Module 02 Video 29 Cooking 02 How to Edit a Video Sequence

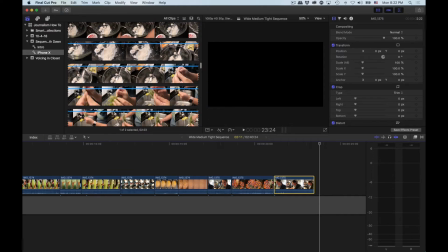[28:57]
Yeah, because I think this is her making the cilantro.
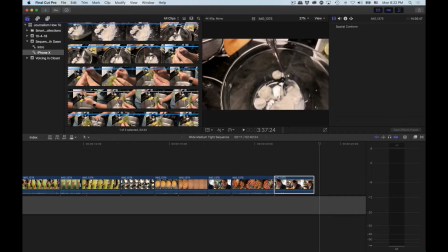[29:02]
The yogurt goes into the bowl. Yeah, and then this is the cilantro bag.
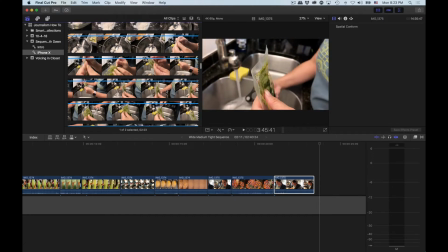[29:11]
Okay, she's gonna cut that with the scissors.
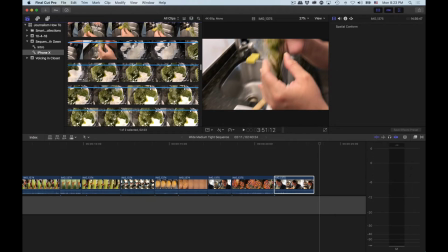[29:15]
It's a cool shot, but am I tight enough?
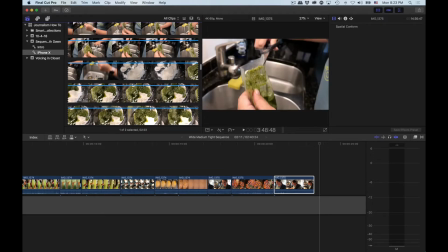[29:21]
Yeah. All right, we're gonna do this as a couple shot sequence here. All right. So I want sort of the swing of the scissors.
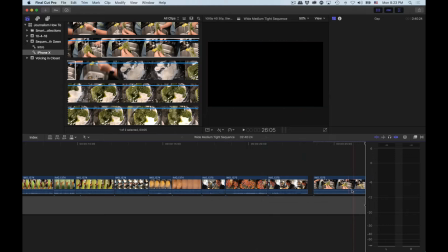[29:32]
She's gonna cut the bag. I'm gonna dump that into the timeline. We will tweak this in a hot second here.
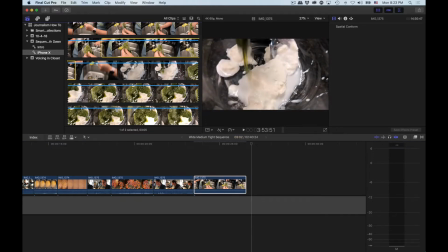[29:40]
I wanna jump to this tight shot of the yogurt. and get the pouring of the cilantro sauce in.
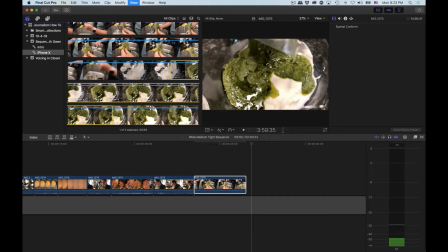[29:49]
Yeah, and that is in focus. Holy cow, is that sharp. All right, we're gonna dump that in here.
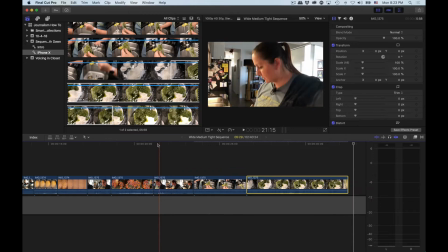[29:57]
So now,
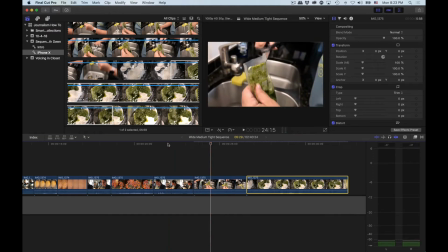[30:02]
this does not cut. But, I'm gonna show you what we do to get out of it.
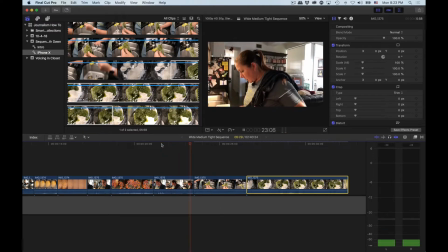[30:10]
So you see here, how, okay, she's looking down, so obviously we're cooking. She's reading something. She's not looking down at herself cutting this yet. Why? Because we see, look at that hand in the bottom left-hand corner. She just put it down. Well, she's gonna, yeah, to put it on the table again.
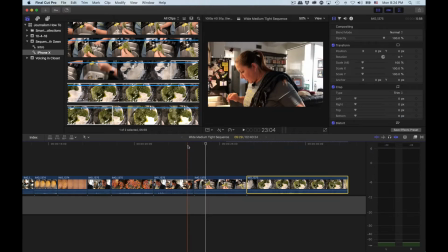[30:26]
She didn't, in this fraction of a second, have nothing in her hand, move her hand down,
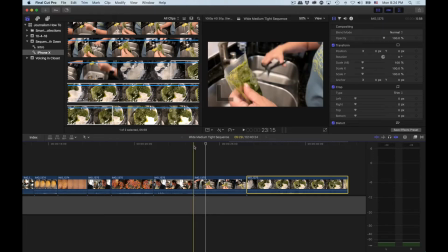[30:31]
ninja swing it up, have an already prepared, meaning open, pair of scissors ready to slice this bag. The action is happening too quickly here, obviously. But if we scroll up here into our raw, I'm pretty sure we have a cutaway.
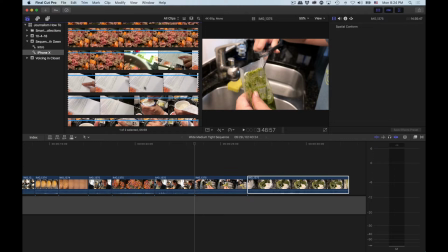[30:50]
And this is the true definition of a cutaway,
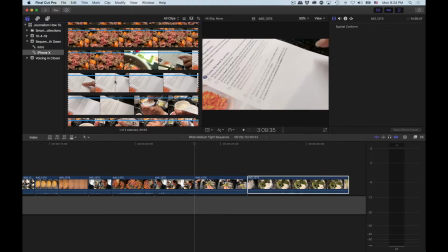[30:54]
is getting an extra shot that happens to be of something that has nothing to do in terms of the action of our main sequence here.
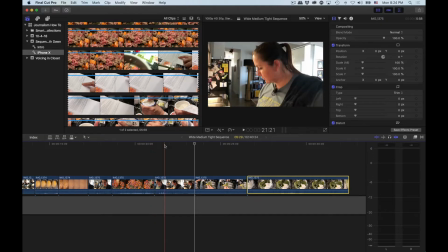[31:06]
It's not the meat, it's not the carrots, it's not Dawn herself, it's the actual recipe.
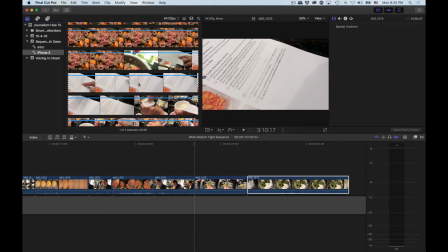[31:11]
So in theme, it is very much germane. It's exactly what we want. It is on topic.
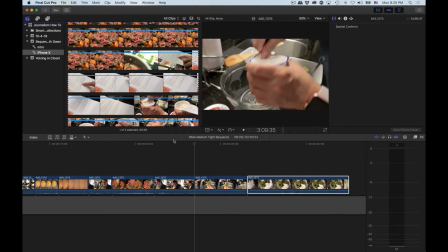[31:17]
It just doesn't have to do with these other shots.
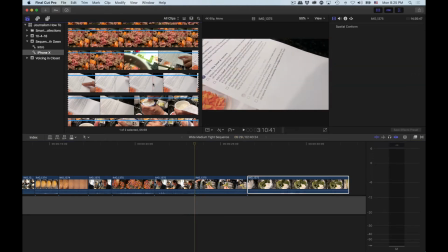[31:23]
We can cut to it as a brief break, if you will, and that's gonna help us bridge these couple of shots.
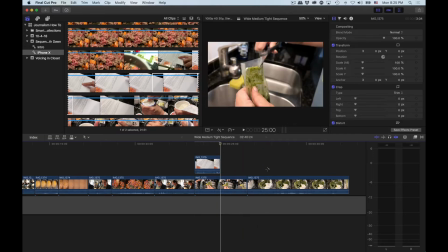[31:30]
All right, so we're gonna take that, lay it into the timeline. You're gonna see me drag these over here.
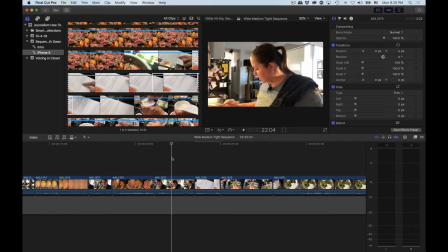[31:37]
Let's just see what it looks like to see if there's any tweaking needed.
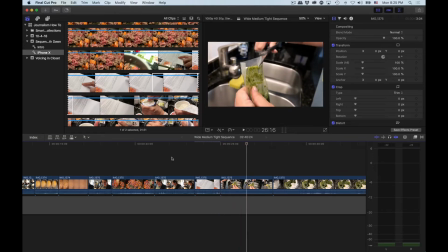[31:45]
Yeah, the only tweaking needed is we're just gonna actually shorten it. If you guys showed up with a sequence like this in class, you would see me jump out of my chair in jubilation. This would be incredible.
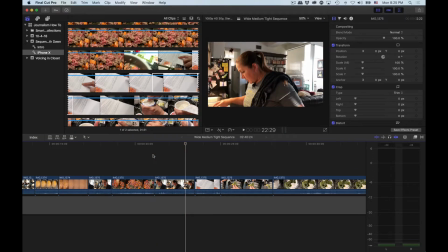[32:00]
Here though, because we got a little bit of time, I'm gonna show you guys how to make this really tight,
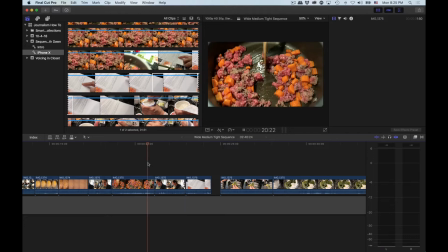[32:07]
really move, some quick pacing here. All right, so we see Dawn, she's looking over, reading, boom, what's she reading? She's reading that, and then this should time out pretty well. Let's see what it looks like.
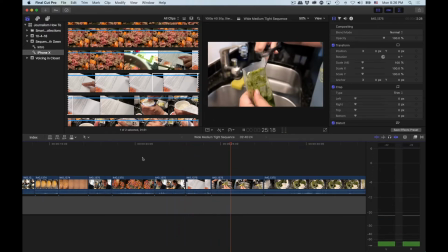Cool, we can shorten this a little bit.
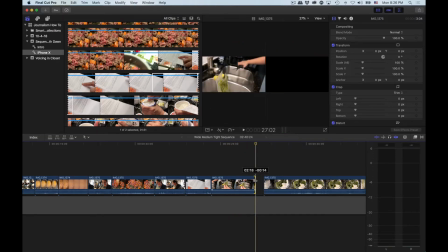[32:31]
I just need the scissors to leave, shorten that, and hopefully there's a little bit of a pause here.
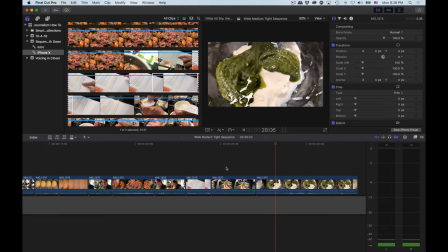[32:39]
If not, we'll put it in. Cutting, scissors leave. Yeah, that cuts well. So she's cutting, the scissors leave.
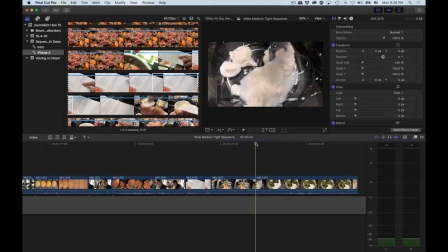[32:49]
Because this angle is so different than this angle, and of course there's no green in the shot yet, your brain believes, yeah, she had enough time to put the scissors down and turn that packet
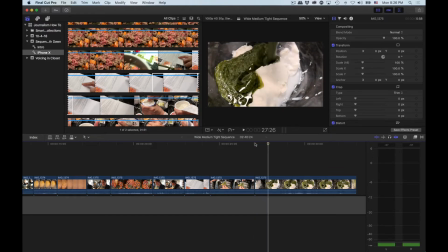[33:05]
upside down as the cilantro seasoning and paste falls into the bowl.
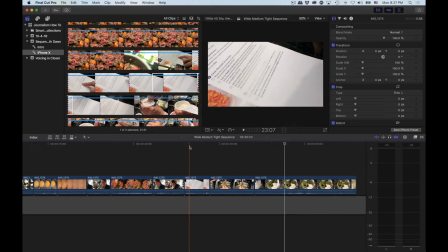[33:11]
And we'll watch that again now that you know what I'm thinking of.
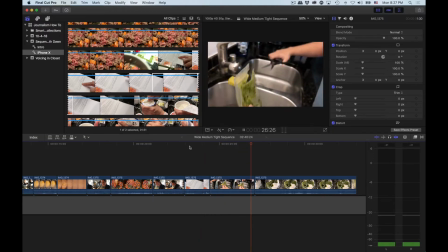Cool. All right, here we need to shorten our cilantro falling shot there. Cool. All right.
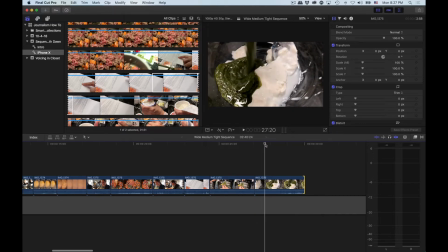[33:29]
What's cool is we get to hang on this shot a little bit longer because the shot in itself, things are moving in it. It's like water. You know, it's like if you were shooting an ocean or a waterfall, it's as the water hits, it's moving, and that's just naturally interesting.
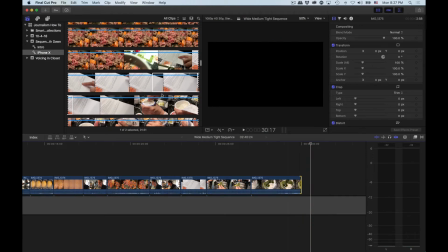[33:46]
Cool. All right, so we've got that.
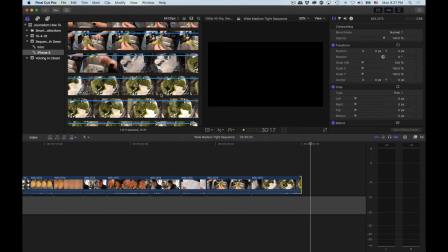[33:50]
We have really cool shots of her mixing this.
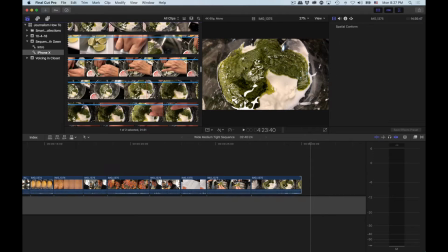[33:56]
Now, we can't cut to that shot yet, and I will explain to you why once we get there.
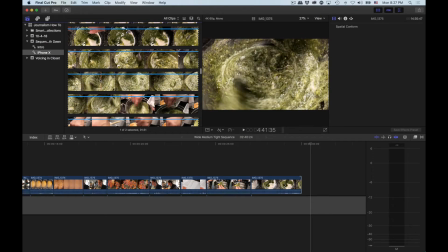[34:04]
In fact, I'm gonna show you an edit that beginners would make that wouldn't be good.
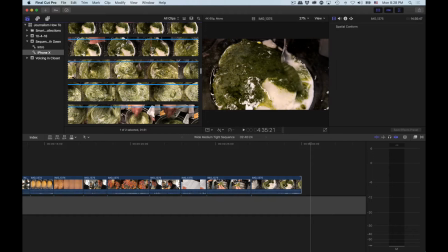[34:11]
The growth that they've shown in getting the shot is great.
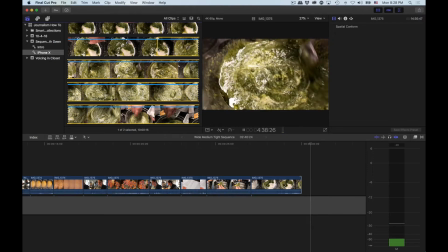[34:17]
It will be the editing to where I would have, in an advanced class, marked them down a little bit.
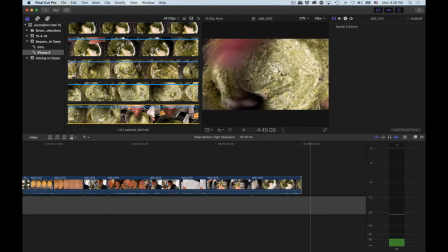[34:24]
All right, so again, oh man, I got to decide on a shot, stay steady, and just get it.
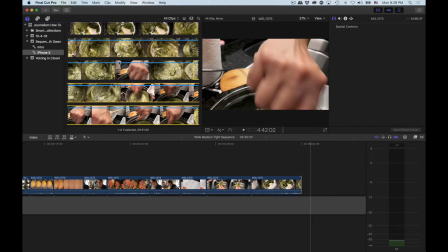[34:29]
What am I doing? Hang on here. Let's watch that again.
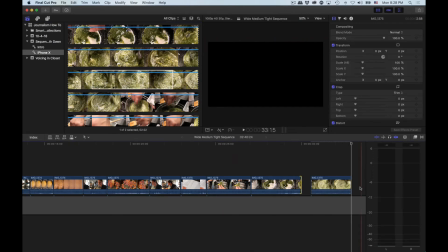[34:39]
Cool. All right, I've got enough there to where I can edit around me moving the camera.
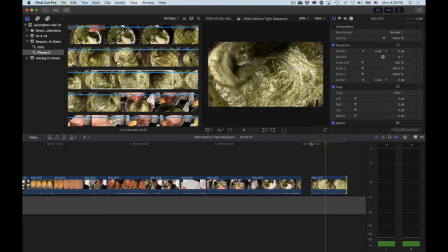[34:46]
There's enough of a shot there. Yeah, ring, ring, ring, ring, ring, ring, boom, cool.
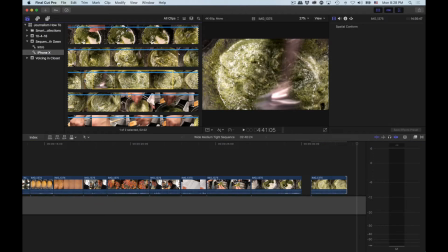[34:51]
But as you see there, don't be like me in this particular moment where I need to be hanging on
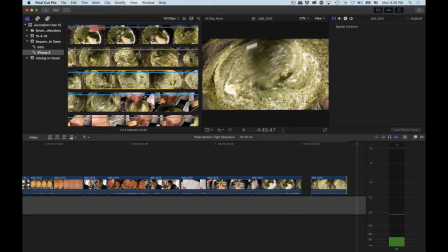[34:58]
this shot for 3 or 4 more seconds and not moving the camera.
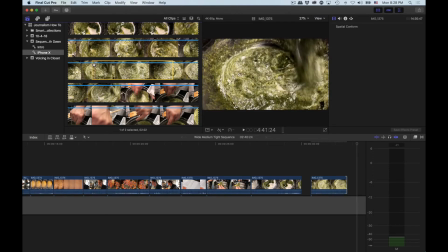[35:04]
Because I happen to have so much experience, I know how to really drill down this yellow frame section. That is this clip. That's the only usable part of probably from here to here.
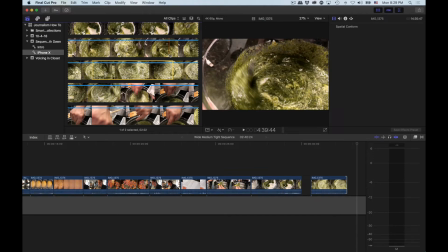[35:21]
I can just so happen to be able to be lucky and get away with that. You guys probably won't be able to. So you want to hold your shots. Again, a shot like this, hold it for 5 or 6 seconds.
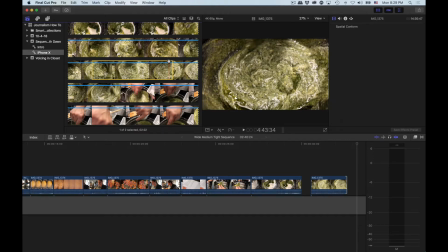[35:34]
The reason why I'm not saying 10 in this particular moment is because Dawn is going to do things quicker than 10 seconds, and you're going to want to follow most of what she's doing.
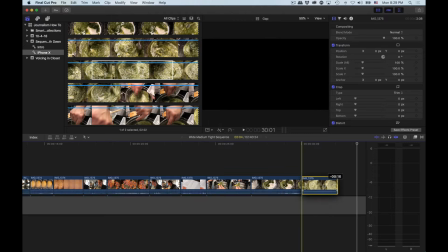[35:47]
All right, so let's edit this the wrong way, so to speak.
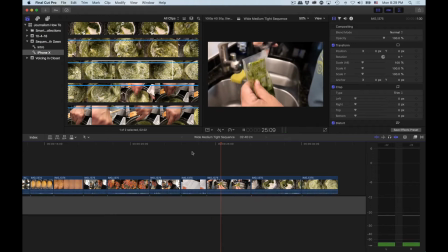[35:52]
Watch what this looks like. Awesome, awesome, awesome. Watch the jump cut. Wait a minute. It's the same kind of shot. It's a beautiful tight shot in both. But how did we get from unmixed to mixed? Well, we didn't. It was just I put 2 cool shots together with no visual transition.
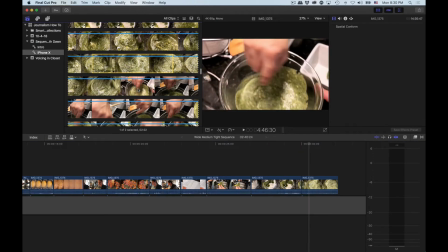[36:17]
So let's look at our options here. We're actually going to have very few options.
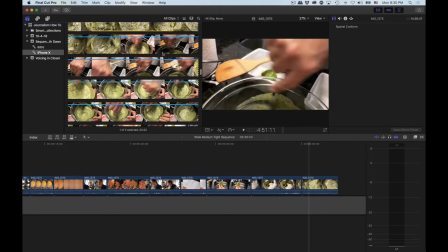[36:23]
Even if I go to her hand, unless I see her hand starting to do it.
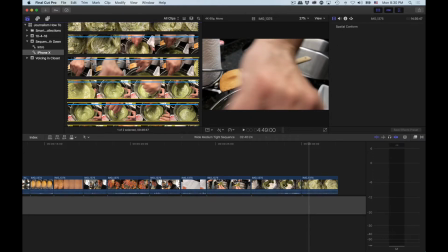[36:33]
Hang on here.
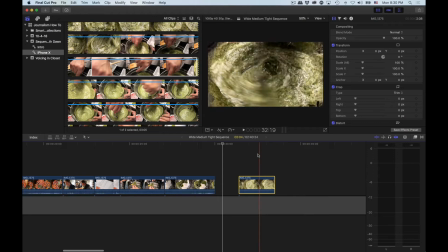[36:38]
I can tell you right now that's not going to work, and I'm going to show you why. Make that, do that, do that.
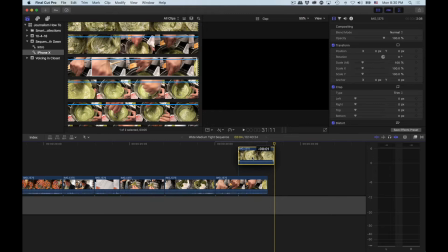[36:46]
It's an improvement, but it's still not quite movie magic. Let's move it over actually a little bit.